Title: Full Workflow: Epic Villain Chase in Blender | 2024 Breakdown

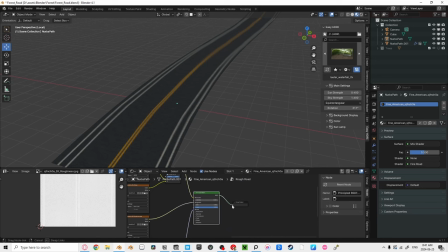(4:20)
Then name this group Smooth, and the other one Rough. Now with our super organized setup, we're going to run these both into a mixed shader with a noise texture controlling the factor.
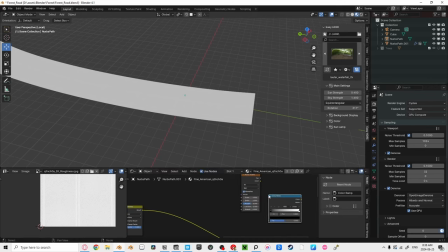(4:29)
To see what our noise texture is doing, put it through a color ramp and hold control shift when clicking on it.
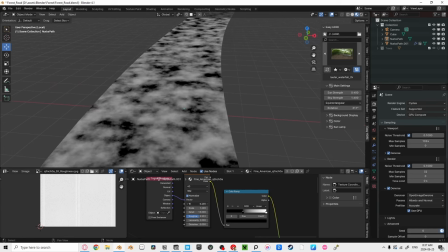(4:34)
The black areas will be the top texture, and the white areas will be the bottom. In other words, the more I slide the black to the right, the more rough my road gets.
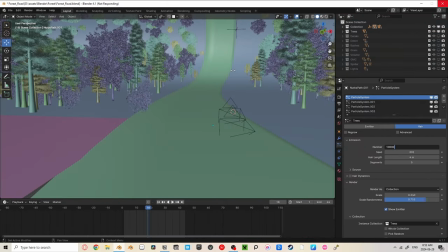(4:42)
And there we have it. Epic stuff. This next step made Blender crash so many times.
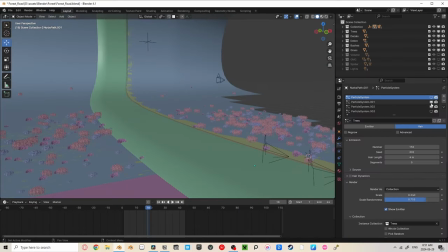(4:47)
I'm going to add some more plants to the scene with another particle system. Every time I add a new particle system, I make sure the last one is in a collection that's hidden in the viewport.
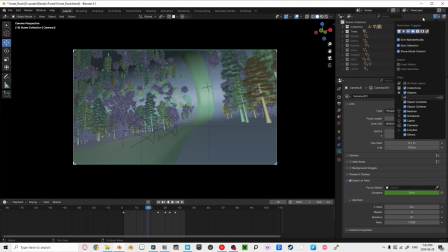(4:56)
To do this, go to your outliner on the right and click the filter that looks like a TV.
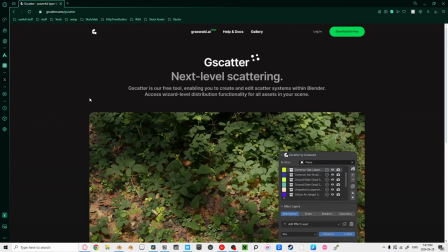(5:01)
Now you can disable it on your tree collection. For the grass and the bushes, I used this free G-Scatter add-on by Grasswalt.
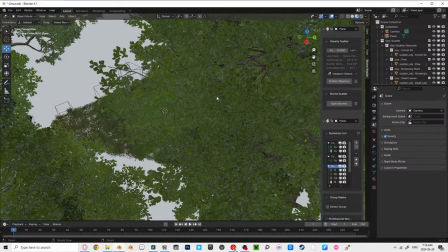(5:07)
Blender's viewport got super slow when using the built-in scattering tool though,
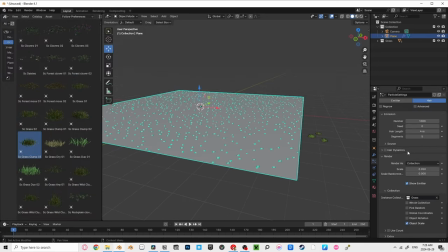(5:11)
so I just brought in the assets manually and used a particle system to spread it around, making sure it's only covering the parts the camera sees.
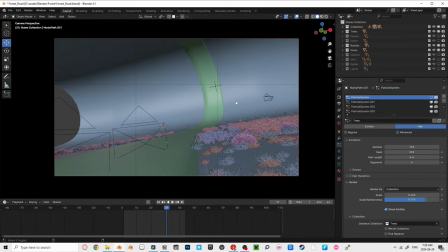(5:18)
No need to put grass behind the camera if it's never going to be seen. And for that surreal fog you saw in the final render,
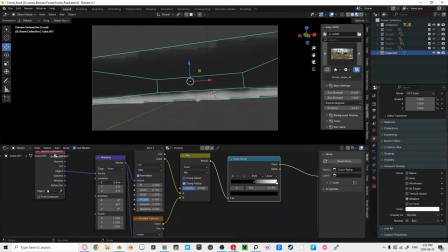(5:23)
I used a cube that went over the ground of my whole scene and used a principal volume shader with a gradient texture to create this effect.
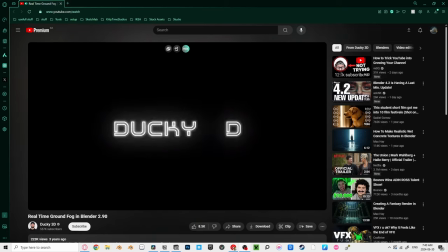(5:31)
Ducky 3D has a great tutorial on this effect.
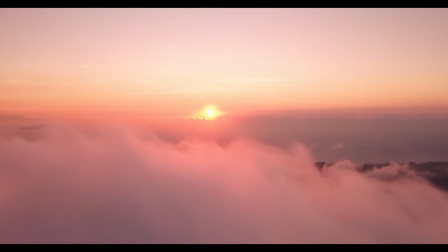(5:33)
Okay, I got a super cool winding road that travels into the sky and looks like it's from the movie Inception, but I'm still missing something. What's the story of this render? Why is the road warping? Easiest way to add a story is through a character.
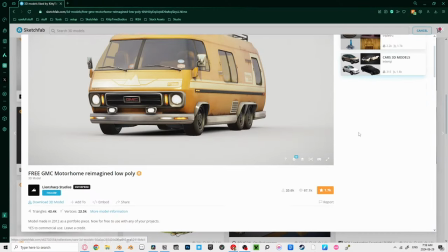(5:46)
What's a road without a vehicle driving on it? Found this amazing 3D model on Sketchfab for free and made it drive down the road for a little animation.
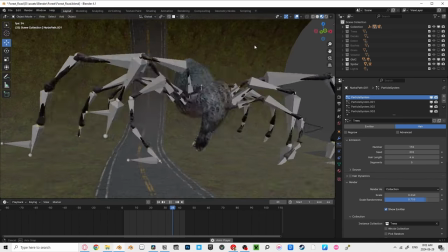(5:54)
Why is this RV driving away though? That's where the alien spider came in. Another free animated model on Sketchfab.
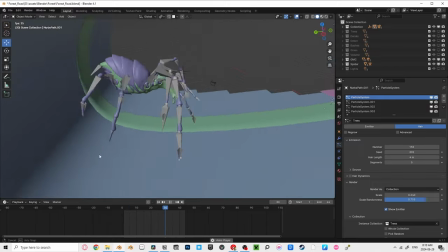(6:00)
Got lucky with this one. Now we have a huge monster seemingly chasing down this RV, and maybe this huge spider is the cause of the warping road.
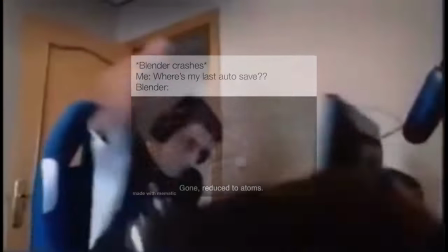(6:08)
It's up to imagination. The amount of times Blender crashed in the making of this video is too many to count on my hands.
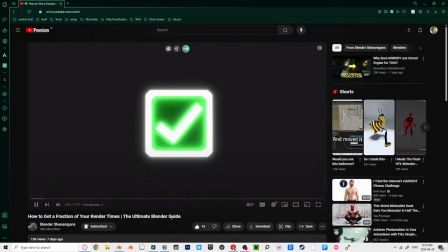(6:14)
However, I prioritize optimizing over everything in this project to ensure I can finish the project without blaming my art on my PC.
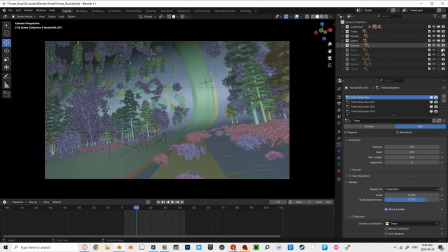(6:20)
By putting everything into collections to easily be hidden, setting high poly models to display as bounds,
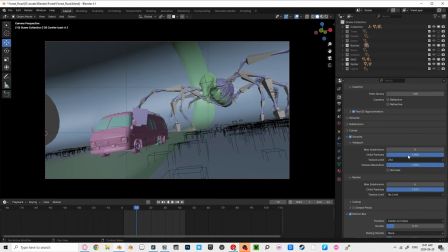(6:26)
and turning on the simplified checkbox to turn off child particles and limit resolution, I can finish this render without Blender crashing.
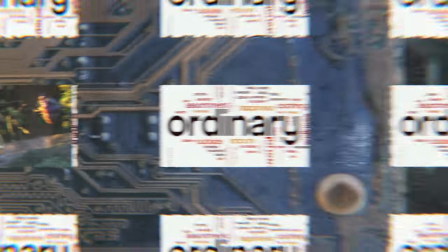(6:33)
8 out of 10 success rate. There's still one thing that made this render stand out from just an ordinary picture, and that's the composition.
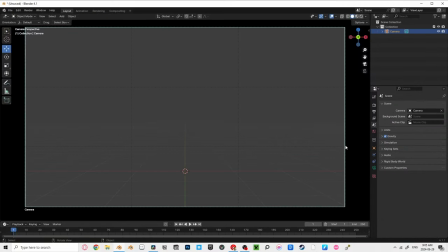(6:40)
This was the missing piece in the puzzle to mastery. Quick tip, go into your camera settings after selecting your camera, and turn on thirds in your composition guides under viewport display.
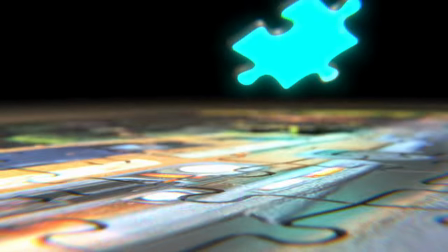(6:49)
This next part is what drained all the energy out of me. And unfortunately, without this step, achieving the render you truly want comes close to impossible.
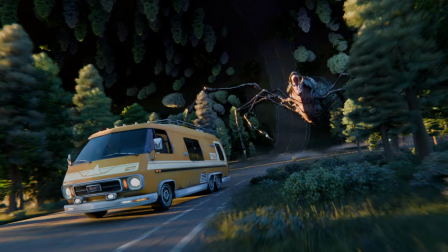(6:58)
What felt like a majority of time spent on this project was tweaking the lighting, waiting for a render,
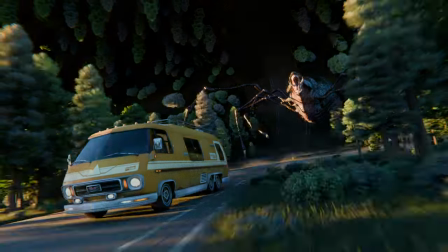(7:02)
changing it again, and repeating this process until I realized it's past my bedtime.
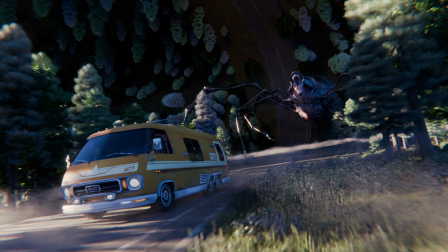(7:07)
Just changing the HDR in your scene can change the entire mood of your image. I learned so many valuable skills while making this project, and I hope you did too.
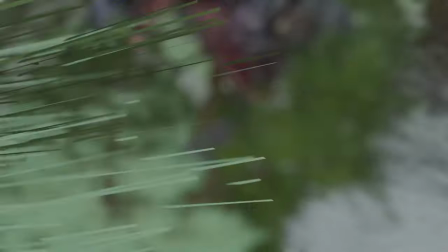(7:15)
But it's all useless if every time you try to render, Blender crashes. Click here to see how I optimize render times up to 60 times the speed.